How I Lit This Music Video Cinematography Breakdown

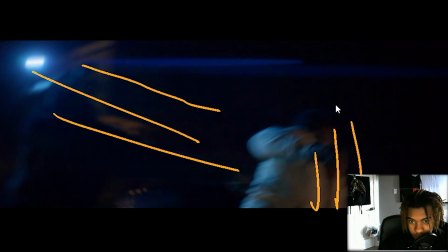[8:19]
And then, yeah, that's kind of like lighting his side right here, kind of like getting him separated from like just the darkness, because I forgot which ISO I was shooting.
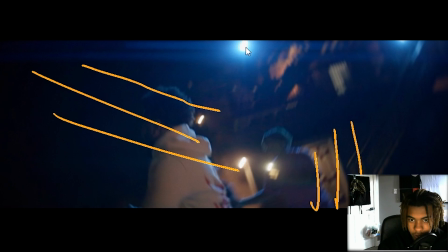[8:28]
I know it's pretty high. And then like right here, he had it set to a blue color. Same like color matching technique. Again, people with their flashlights on, kind of like lighting up the subjects and whatnot,
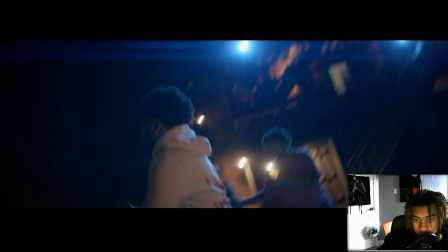[8:43]
because we didn't have a lot of light to work with and like the other side of the shot, because we had everything coming in from like this way, and we kind of just had like work with what we had, you know what I'm saying? So that's one thing that we had to do too.
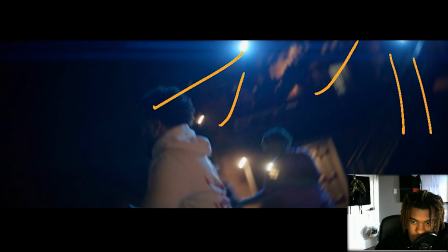[8:59]
Yeah, shooting this on anamorphic was like hella fun. The flares were absolutely godly. Fall off and everything, I really fuck with that too. And then, what else we got? Let's see.
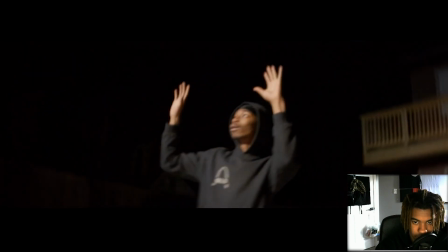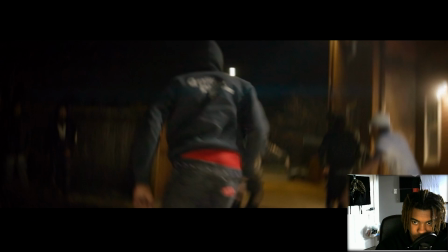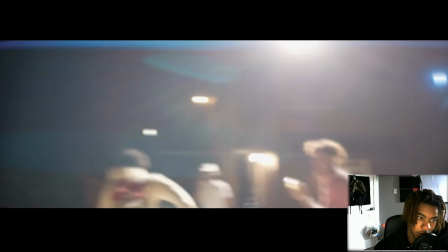[9:24]
All right, so in this scene, this is where it gets pretty interesting. So what I did was, I told Conrad. All right, so this scene is pretty interesting. People were wondering how we got a helicopter in the video.
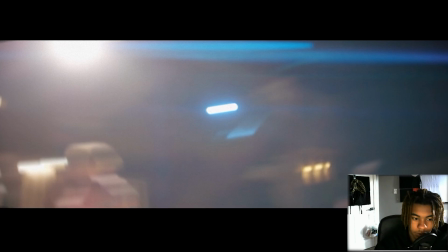[9:42]
We never had a helicopter in the video. Basically, what I did in post was add like a helicopter sound, and
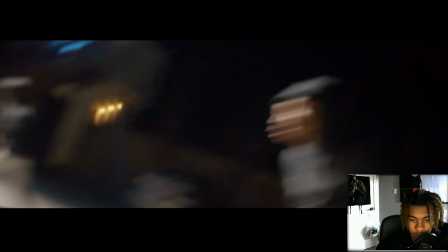[9:54]
just kind of turn on the light when I told him to. I was like, all right, lights.
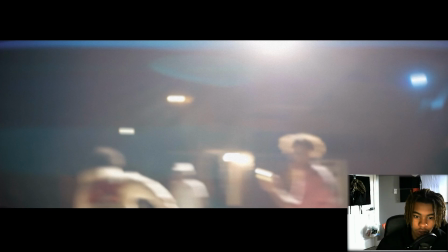[9:58]
And then we had our extra man like be like, oh shoot, they finna get us, and we had everybody like book it through the alley. Super sick scene. But yeah, the anamorphic just really just did it. We also the light that he was using, I believe it's 300 watts, so it just kind of lit everything up. Kind of looks like a spotlight almost. So yeah, that's also hitting his face too pretty well. That the spotlight is pretty much doing this thing.
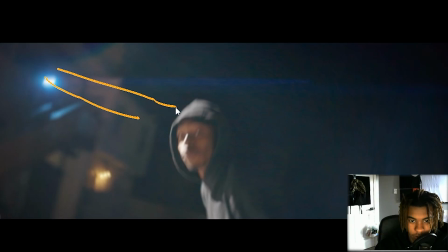[10:27]
I mean, we also got that 65 watt bicolor hitting him as well, kind of just getting like a nice flare. And then we have that 300 watt kind of like lighting up his face and saying, oh shit, we're running. But yeah, like right here, it's just like hitting him perfectly, bro. I swear this dude's made for the camera. So what I did was I took one of those star projectors that are on TikTok Shop, and I kind of just beamed it at him. And then I also took 2 mini like tube lights and kind of like lit up the scene. And then I had the DJI RS3 tracking him throughout the hallway as he's kind of like.
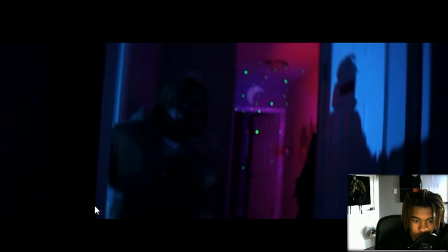[11:06]
This scene was also pretty interesting too. I had a light kind of like shining through the bathroom, kind of giving him like a little like side lighting just to fill it up. And also this scene right here, behind this wall, I also have a pink miniature light, kind of like giving it some depth a little bit.
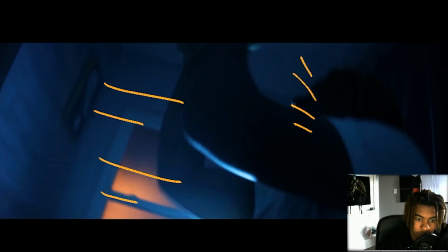[11:24]
So in this scene, we got extremely lucky. Like when I mean extremely lucky, we got extremely lucky.
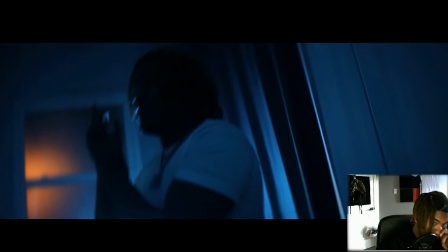[11:31]
So in this scene, it's pretty cool actually. So what we did was we had like one of these like small flashlight, like LED lights.
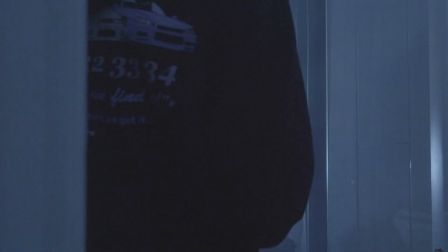[11:42]
I don't know what you call it. I know that my buddy has one that helped me out with this film.
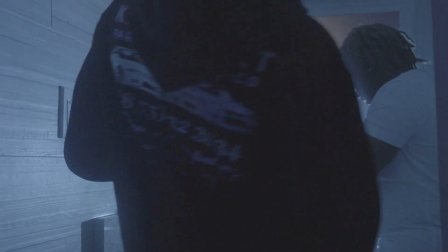[11:48]
Shout out to Conrad. Yeah, so we just kind of had like that kind of silhouetting him a little bit, just kind of like this blue light.
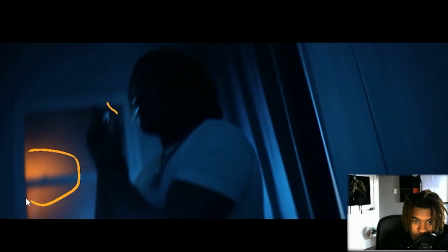[11:55]
And with the whole like orange and teal theme, this light out here was doing this job, like for real. Because this was just like some ambient street light that was just happened to be in the window, you know what I'm saying? And then like this window right here is also like diffused glass,
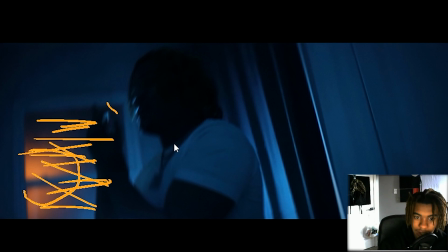[12:14]
so it just made a whole bunch of sense just to use it. But yeah, I kind of had them bouncing back in here. We also used something called Canon haze to kind of light it. And yeah, same thing right here, the barrel distortion.